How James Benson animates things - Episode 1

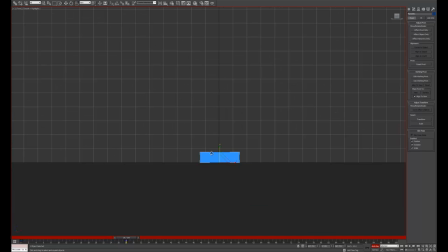And the thing about this is, even with a little box, you can kind of imagine this basically applying to anything really. I mean, if your character was a full 3D rig with arms and legs and things, all that this squash here would represent is,
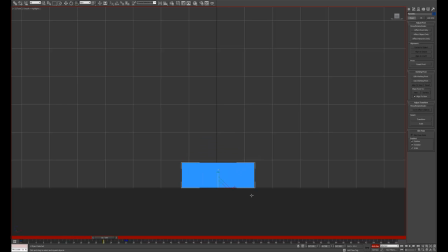well, his legs are crouched down, maybe he's spread his arms out, and he's curled his spine so that his back is lower to the ground, and this kind of thing. But what we have right now here, this is really boring, isn't it? This is like, there's not really anything particularly evocative or interesting about this.
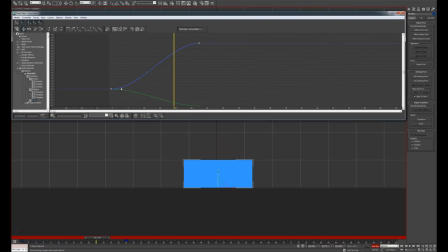And if you look at the curve, you know, it's obvious why. It's going from A to B, there's a little bit of a slow in and a little bit of a slow out.
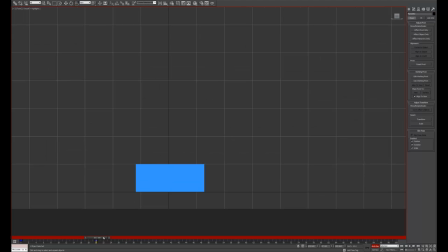So, how do you make stuff like this more interesting? Well, the thing I'm going to do here is I'm just going to basically do a vibration,
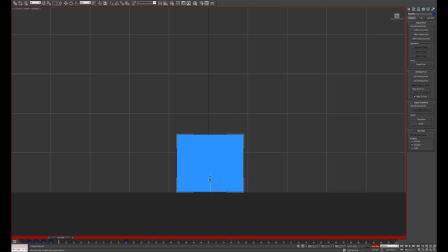a little scale shake on two axes as he crouches down, and we're going to have it so that he's at his bottom shape for a little while and it's just kind of all coming to a head. Now if you watch that, we've now got something that's implying a bunch of different stuff.
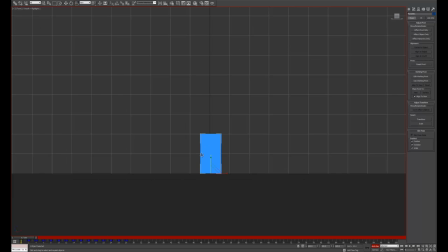The shake is giving the impression A that it's kind of difficult you know it doesn't feel like a smooth easy motion and there's a kind of kinetic energy implied in a vibration like this where you
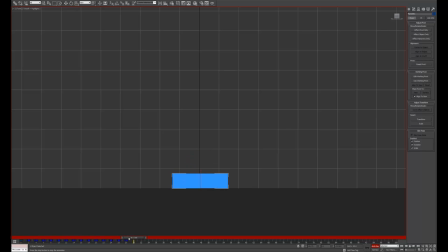kind of see this first second of animation and the implication of it is where's all that energy going to go Now, as we've done this, we'll key on all of our axes, we've got everything sorted there, we know what we're doing,
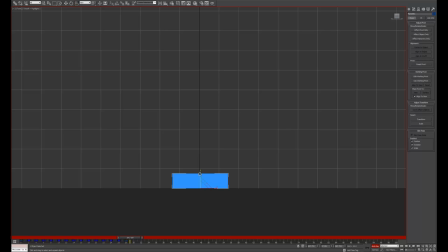and then we do another big principle of animation, which is contrast. So over one frame for the jump, we pull them all the way up here. Now, that's a way bigger change of the drawing than we've had previously, right? That's a really big deal, and it does a few things.
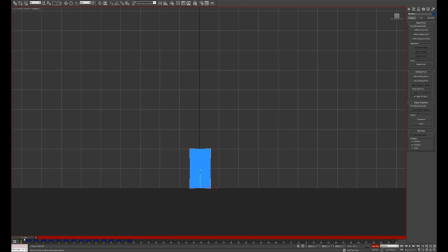the main one being it shows that something has changed in the forces acting on the character and it also is a signpost for the person to pay attention it's saying this is an important thing that's just happened keep your eyes on this object keep your eyes on this character
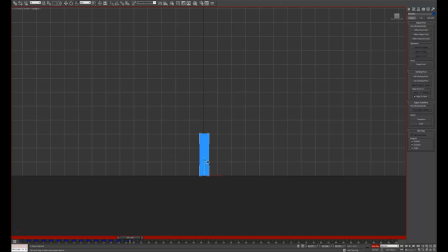so we have him go upwards he's got all his volume still but now it's going in a completely different direction and we have the application of there is now a force that has been acting downwards this whole time there's now a force that is acting upwards really powerfully. We're taking all of that energy and pushing it upwards.
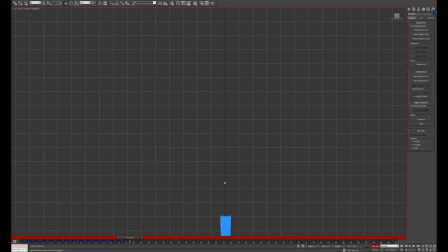So we have this, and now we're just going to quickly do the jump. Like, I personally, for this kind of thing, like to animate on twos and just go straight ahead. You know, you can do this exact same thing with just editing curves.
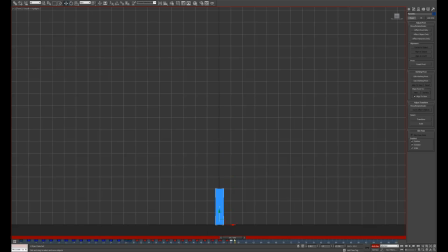But I just find you, the more removed you get from this scene, from where you're just like, I'm grabbing stuff, I'm moving objects around, I'm keying, I don't know, to me, this is how you produce,
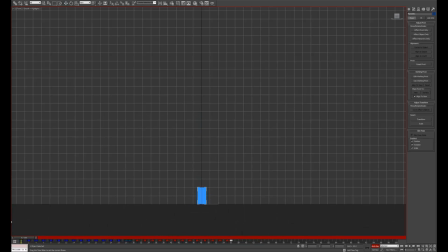like, animation that feels, like it naturally flows from one thing to the next. I don't really personally love to do a lot of pose to pose blocking out of stuff. And if you think that sucks, then you probably don't like my work. So, sorry.
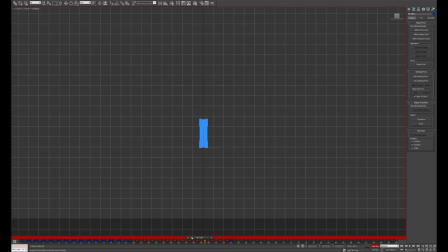So anyway, we're going to have this. And we've got a little bit of an idea of this jump. And it feels like something's happening.
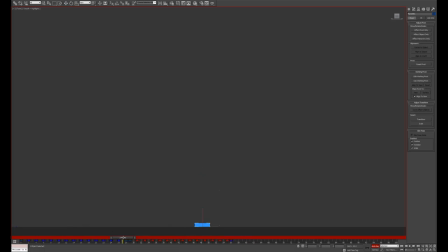You know, what can we look at this and say is interesting about it? well you know we're watching basically all of his energy be taken away by gravity and that's the big thing to keep in mind of like that's what's happening and again like it does all come back down to physics um
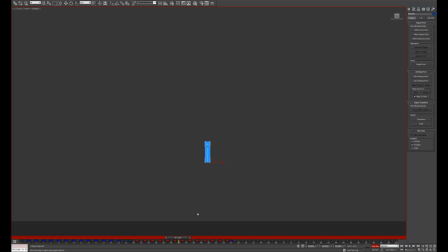one thing we're missing though is that he's keeping the same shape the whole time so the implication here is he's stretched out and
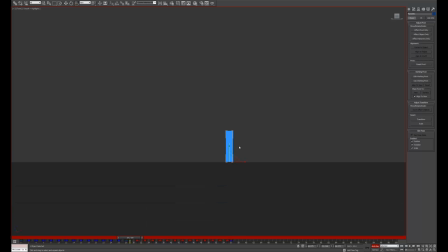if you had a 3d rig of arms and legs then now his legs would be stretched maybe his arms would be upwards and his spine would be fully stretched fully straight, and his head would be looking upwards and all that kind of stuff.
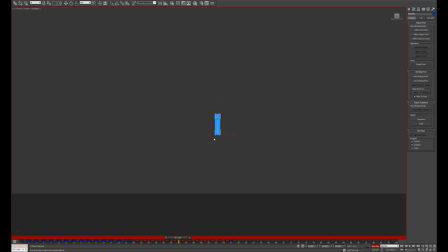And really, at the top of the jump, you want to imply that his pose has changed again. Maybe his legs are now a little bit more of a relaxed position, and he's spread his arms out, and he's looking down now in anticipation of falling. So we're going to pull him, not to a squash position, but to a kind of neutral, how he was position.
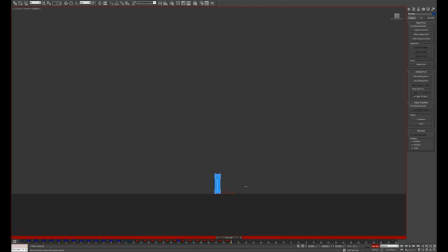but then as he's coming back towards the ground we're going to stretch him out again because now his feet would be coming back down to anticipate the thing and he's kind of bracing himself for impact and you get a little bit more character doing that
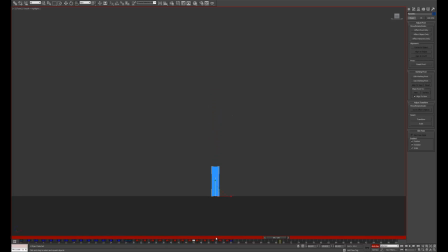I'm going to drag that a little bit over here so it's more I want this fall to be quicker actually so I'm just going to pull some keys There we go.
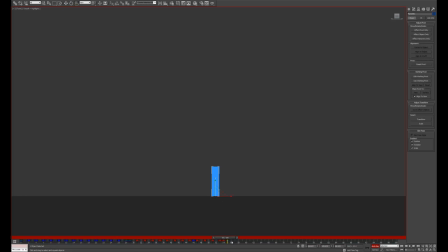Now again, this is, once again, we've got anticipation, and then as we change state, big contrast, we have the actual action itself, and now we're going into the third and final state, the follow through. So we have another big set of contrast. So once again,
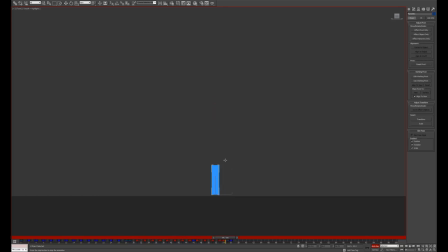squash them down. and we show that all of this force of him falling down is going to act upon him because he's hitting a completely solid surface. We're saying this is immovable and that's why when you watch the animation it feels like this is the ground, this is the immovable earth because he doesn't act on it at all.
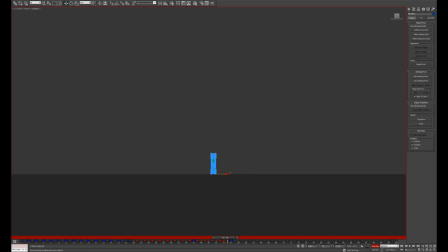If when he hit the ground we then had animation on this thing so that it went and bounced. you know, boing, then suddenly you're implying something completely different.
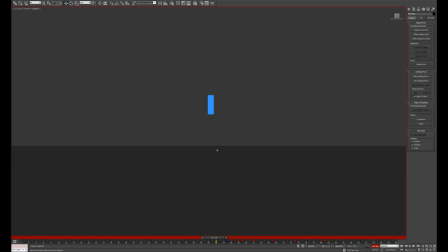You're saying, oh wow, is this like, you know, a mattress, or the waves of the sea, or fucking a springboard, or a trampoline, you know. But we're going to imply this is solid ground, so I'll delete all this.
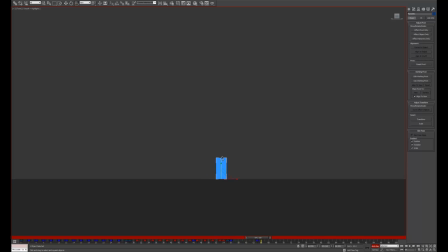And we'll just pull him back up real quick, and then back down. I'm going to just drag in his actual neutral pose. What did we get there? Boing! Yeah, and there we go.
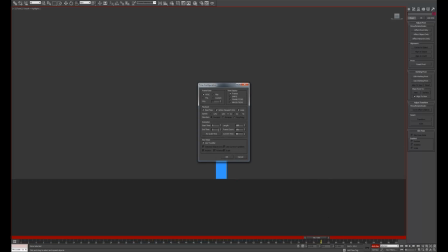We basically have a nice, readable jump. So, let's just watch the whole thing. Boom!
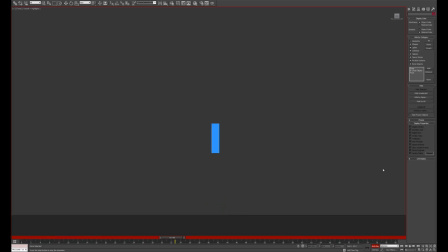Yeah, and so I'm going to try and do a bunch of these things, talking about camera shakes, and talking about how to pose a 3d hand in a way that looks nicely looks nice and how to do first-person animation
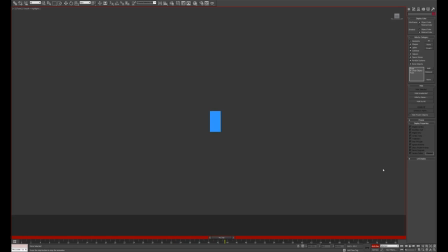and how to do complex physical interactions and all kinds of things but what I want to try and kind of get across in these things and in this video is you know all of the stuff
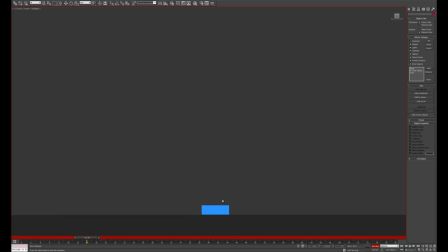that applies to you're doing some crazy cut scene in a triple-a game where fucking ten robots are fighting in a crazy battle it all kind of comes down to this stuff and all you're really doing is put a bunch of bells and whistles on it um anyway
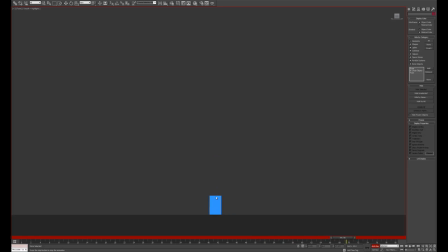i'll leave this as a real short video but i hope someone's watching and finding it vaguely interesting